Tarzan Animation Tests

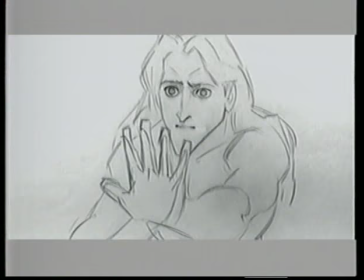5s
Hi, I'm Glen Keane. I'm the supervising animator for Tarzan. What you're about to see are scenes, rough animation,
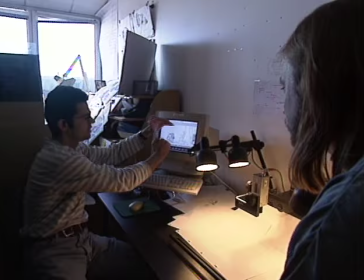13s
the exploratory drawings, the process that we go through in developing a character like Tarzan. There's a whole evolution that an idea goes through from beginning to end. You look at the Sistine Chapel, Michelangelo didn't start by just immediately painting on the ceiling. He first had to do his studies before he could jump into it. The same with animation.
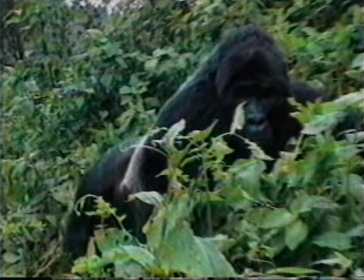34s
We went to Africa. We studied how animals move. We studied sculptures, anatomy.
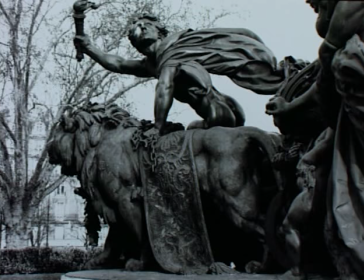41s
One of the things I loved about working in Paris was the chance to ride my bike and discover things along the way, like this statue by Dalou in the Place de la Nation.
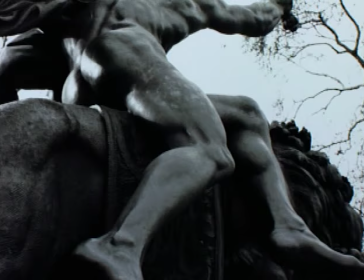50s
There's a man riding this lion, and when I went around this statue, I thought, that's Tarzan.
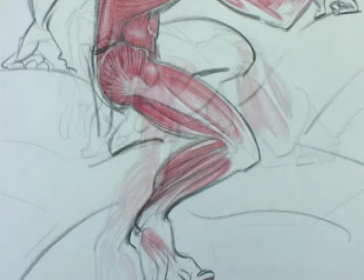55s
So we started to do drawings based on what we saw from that sculpture and other studies of anatomy.
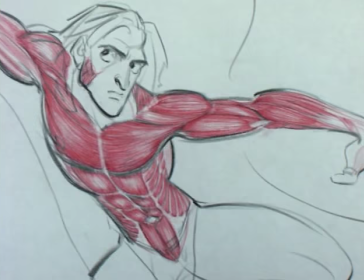62s
We brought in the professor of anatomy from the Ecole de Beaux-Arts. I did these drawings in pencil.
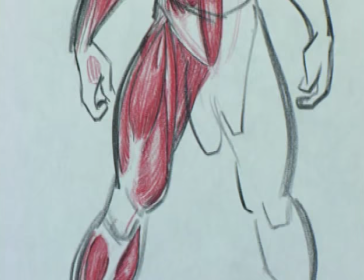68s
He went over the muscles in red. We found that this costume that Tarzan was wearing was going to be the most complicated of all.
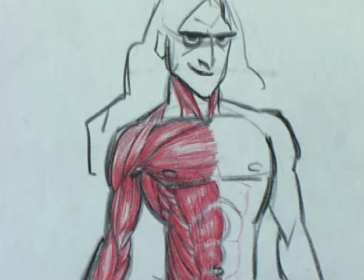75s
It was the first time we'd ever animated actually a functioning human anatomy. me.
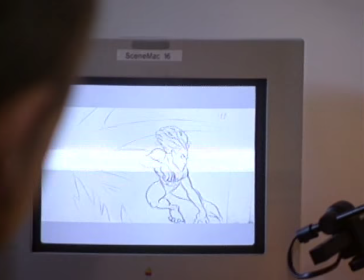80s
One of the first exercises that we did was assigning
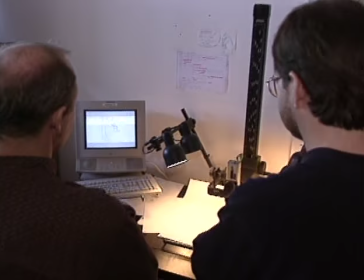85s
for each animator to study an animal movement and transpose that into Tarzan.
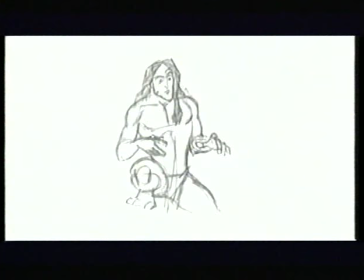89s
That's what we're going to take a look at here. The very first test, these don't really look like Tarzan as much because this was our first attempt,
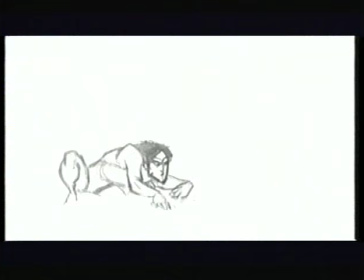97s
but they were experimenting with how Tarzan would move as an animal.
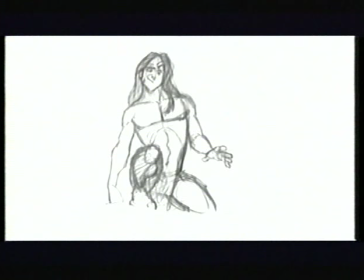102s
One animation here, this is not exactly on model Tarzan, it was his first attempt,
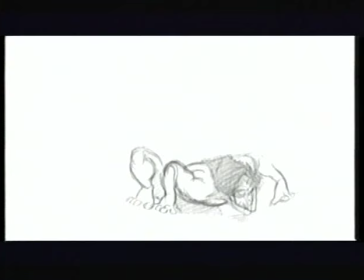107s
but there was something nice about the way he clears his hair out of his eyes I felt.
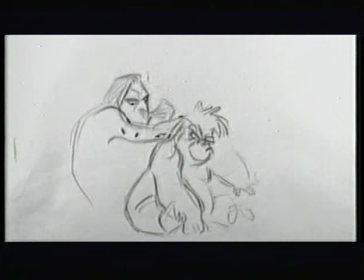112s
Here Christoph had been studying how monkeys clean off the bugs off of each other's hair
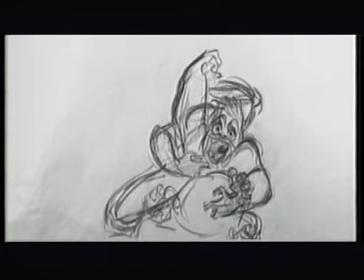117s
and felt like hey why not have Tarzan do that you know to him it's not unusual.
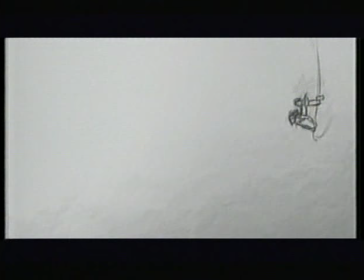123s
Christoph on this scene he was studying how basketball players hang on
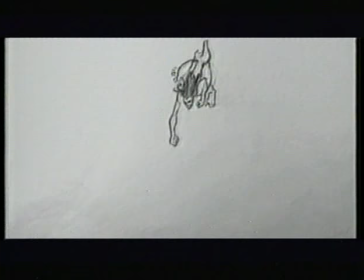128s
the hoop and it was just a real fun fluidity and
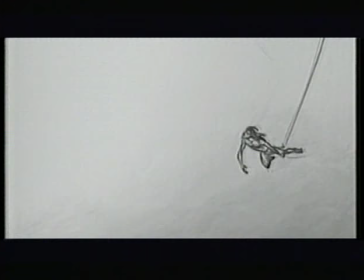134s
natural rhythm to this movement at the same time with the animal feel that he's comfortable
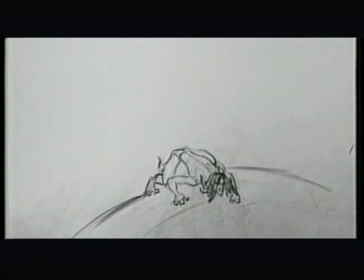139s
on all fours and it just had this great freshness and spontaneity to his movement.
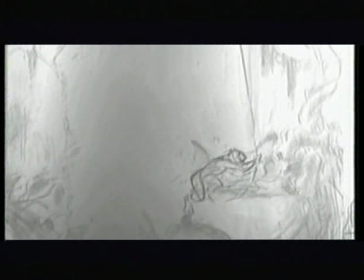145s
It was important that Tarzan be able to move on all fours in a convincing way and in a way that didn't make him feel like the family dog,
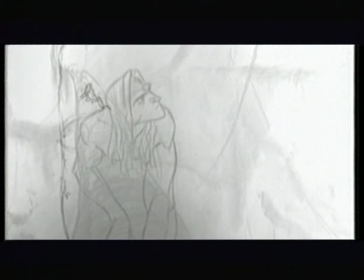152s
that there was a spring to his step. The way he can climb up and use his feet for climbing had to be a natural.
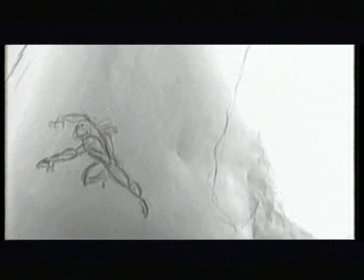160s
Here Here, Jerry has got Tarzan moving through the vines with baboons.
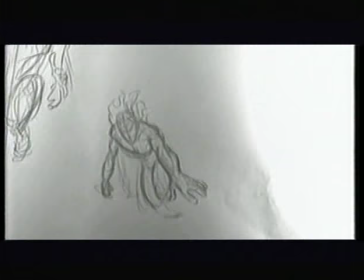166s
The poses are like monkeys moving through the trees.
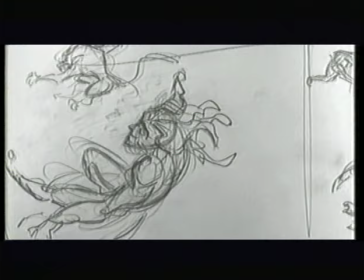171s
We were discovering just how far you could go with Tarzan and still have him be believable.
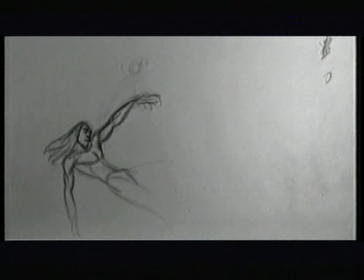176s
In this scene, Eric's animation shows Tarzan stretching and waking up in the morning.
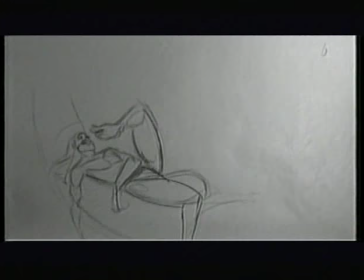181s
He's on this tree, but it's the surprise that instead of just using his hands, his feet are just as dexterous.
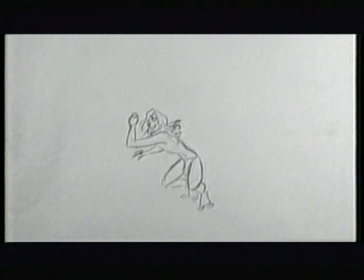189s
In this scene, David Berthier was solving a problem that I felt we were going to have, is how can Tarzan stand upright on two legs and not feel like just a regular human guy? And he kept this animal feeling to Tarzan.
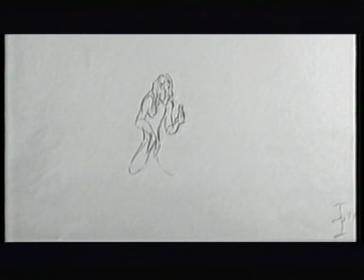204s
The added bit with the soap and Tarzan's innocence was a little bit of a revelation that we were going to be able to have a lot of fun with Tarzan.
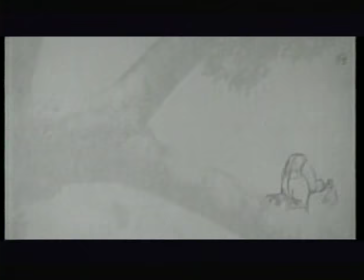216s
In Zoltan's animation here, how an animal wakes up and stretches, combined with how a human stretches, is the beauty of this scene.
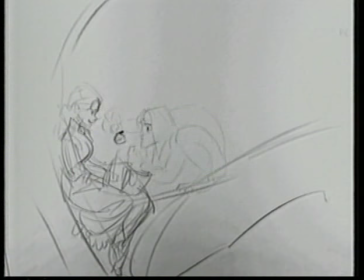225s
In this scene, I wanted to play the curious side of Tarzan. He finds this little perfume bottle, doesn't know what it is. And I wanted to see if you can take a gorilla sound and have it actually feel like it's coming out of Tarzan.
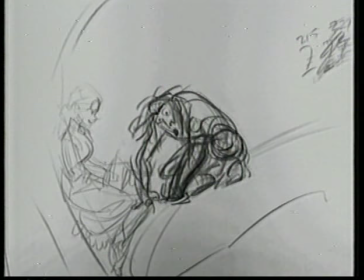240s
Would it seem too big, too loud, too deep and rich? or does Tarzan actually, can he support that kind of sound?